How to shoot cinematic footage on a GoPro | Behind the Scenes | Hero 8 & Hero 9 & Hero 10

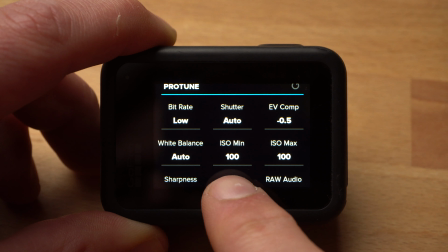Exposure value compensation to minus 0.5, which reduces the chances of burning out areas of the image that are too bright.
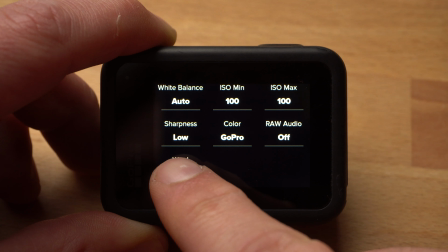White balance Auto. ISO minimum and ISO maximum to 100, as there was enough light available and a higher ISO value was not necessary. And very important, I set the sharpness to low. A high sharpness may look good at first glance, but it doesn't look cinematic at all and can't be removed in post.
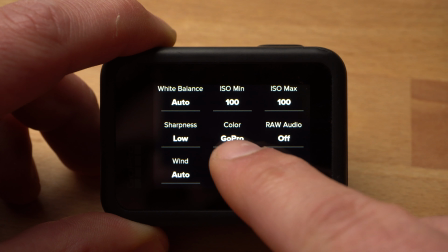For cinematic shots you should always use a low sharpness. If the image looks too soft for you, you can still add some sharpness in post. As far as color is concerned, I would normally advise you to use a flat color profile, because a flat color profile gives you more room for color grading.
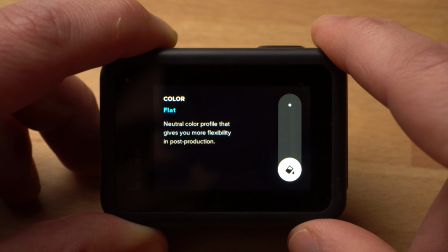In this case, however, I wanted to capture a snowy landscape with a cloudy sky. Large areas of the image have little contrast. If I had filmed with a flat color profile, I would have lost more details due to the compression.
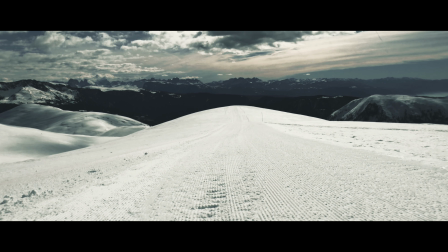In cases like this, I would recommend filming with the color set to GoPro. Now let's take a look at individual shots.
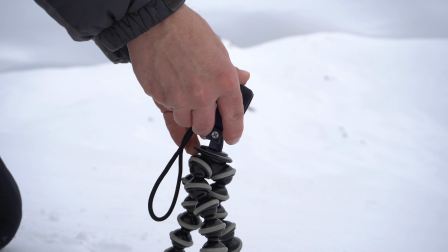The first clip I used was an establishing shot. The landscape is revealed by a tilt movement.
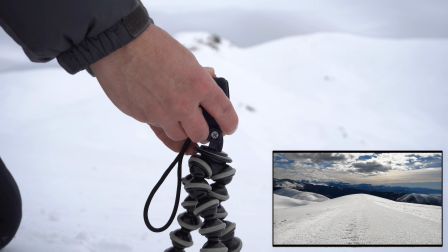I attached the GoPro to a GorillaPod and moved it slowly upwards. I took this shot with 4K and 25 frames per second. As I said, the field of view is set to linear. These tilt movements often look strange with a wide field of view because of the distortions.
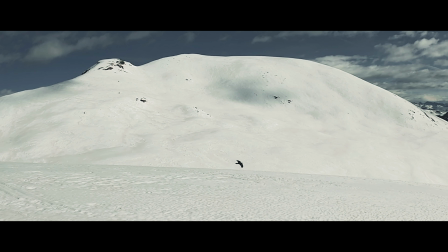In case you are interested in what my favourite GoPro tripods and accessories are, I've put some links in the video description.
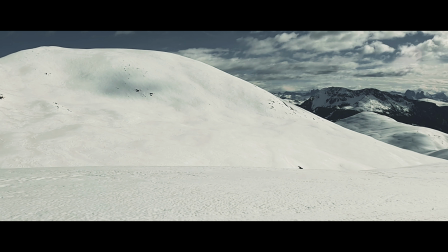The second clip is a simple pen, whereby I was of course lucky to encounter birds here in this environment.
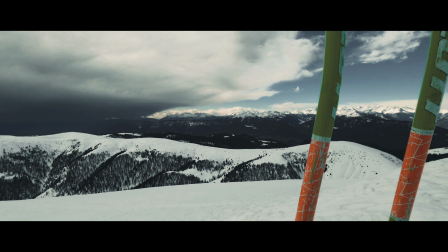The shot was taken in 2.7K and 100 frames per second. In post it was then slowed down to 25%. For the next shot I made another pan of the landscape. To give the shot more depth, I used my ski poles as foreground. Especially with wide-angle lenses like the one of the GoPro, you can create a three-dimensional effect.
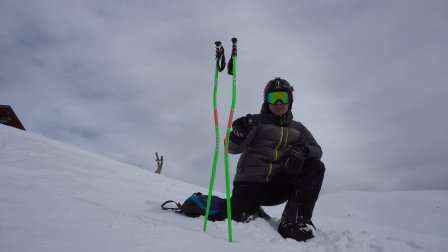Objects in the foreground appear very large. Objects in the background seem very small.
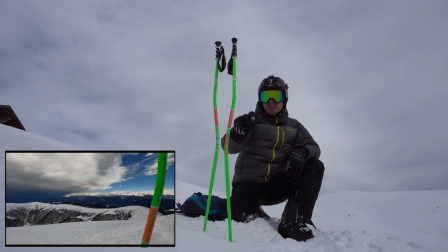This creates spatial depth. Please note that the pan was not made by simply turning the camera, but by moving the camera from right to left. This makes a big difference. The shot was taken with 4K 50 and slowed down to 50%.
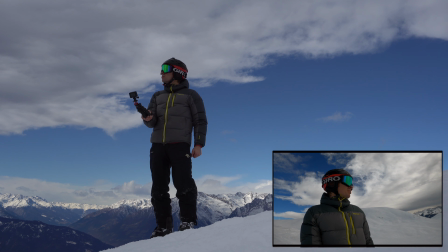Then I took a shot of myself. For this I attached the GoPro to the GorillaPod again and simply filmed with the bent arm around me.
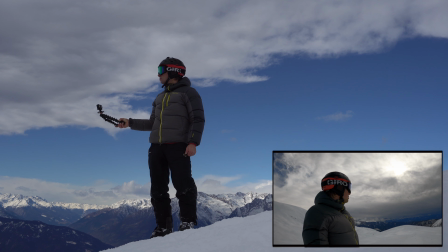I took the shot at a lower angle. This way the subject appears larger and more dominant. Actually, this shooting situation looks pretty silly. Nevertheless, I can only recommend this shot if you are always forced to film yourself like I am.
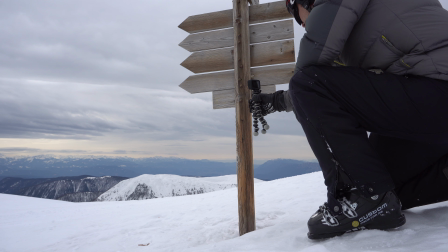I shot the whole thing in 2.7K and 100 frames per second. For the next shot I used this sign as foreground. Like with the poles before, this was supposed to give the shot more depth. The shot itself is a simple pan from right to left, where the landscape is revealed by the movement.
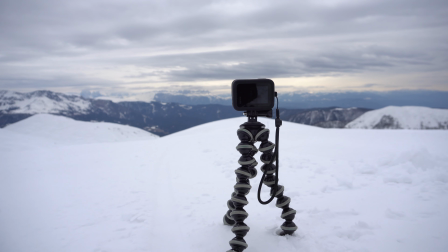This shot was taken in 4K 50. The next clip is a timelapse shot. For this I also mounted the GoPro on a GorillaPod. As for the timelapse settings, I used an interval of 5 seconds, but the clip was slightly accelerated in post.
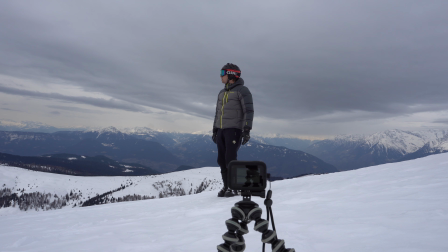The next shot is a combination of a time-lapse and a simple shot of myself.
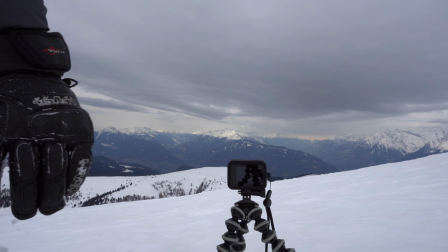First I captured a very short clip of myself and then, without changing the position of the camera, I took a time-lapse shot. Again I used an interval of 5 seconds. In post I then overlaid both clips.
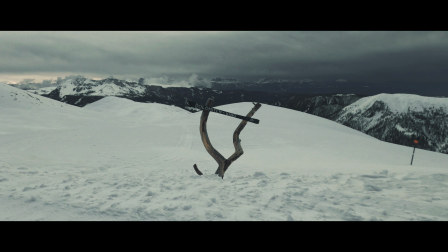As foreground I used the first shot of me and as background with the help of a mask I used the mountains and the sky of the time-lapse shot. I took this shot on skis. With the camera in my hand I skied towards this Dolomite sign. This way I was able to make a very smooth dolly. The shot was taken at 4K50. Unfortunately the behind the scenes shot was completely out of focus.
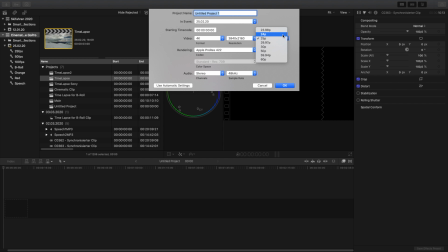Now let's have a look at the edit and what you should consider. I use Final Cut Pro, but it doesn't really matter which editing program you use. The principles are always the same. If you want to create a cinematic clip, the aspect ratio is very important.
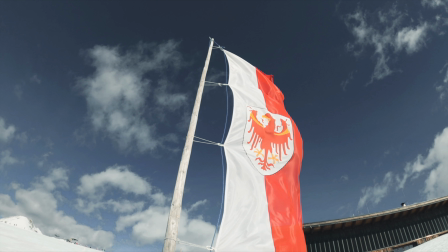The GoPro shoots video with an aspect ratio of 16 to 9. This is also the format of most televisions.
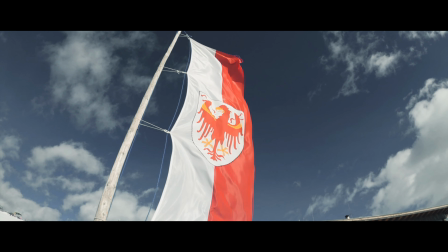A professional movie, on the other hand, is created with a much wider aspect ratio, for example 2.39 to 1. What you can notice by the black bars at the top and bottom of the frame. There are several ways to get such an aspect ratio for your project. The best solution would be to create your project with such a format.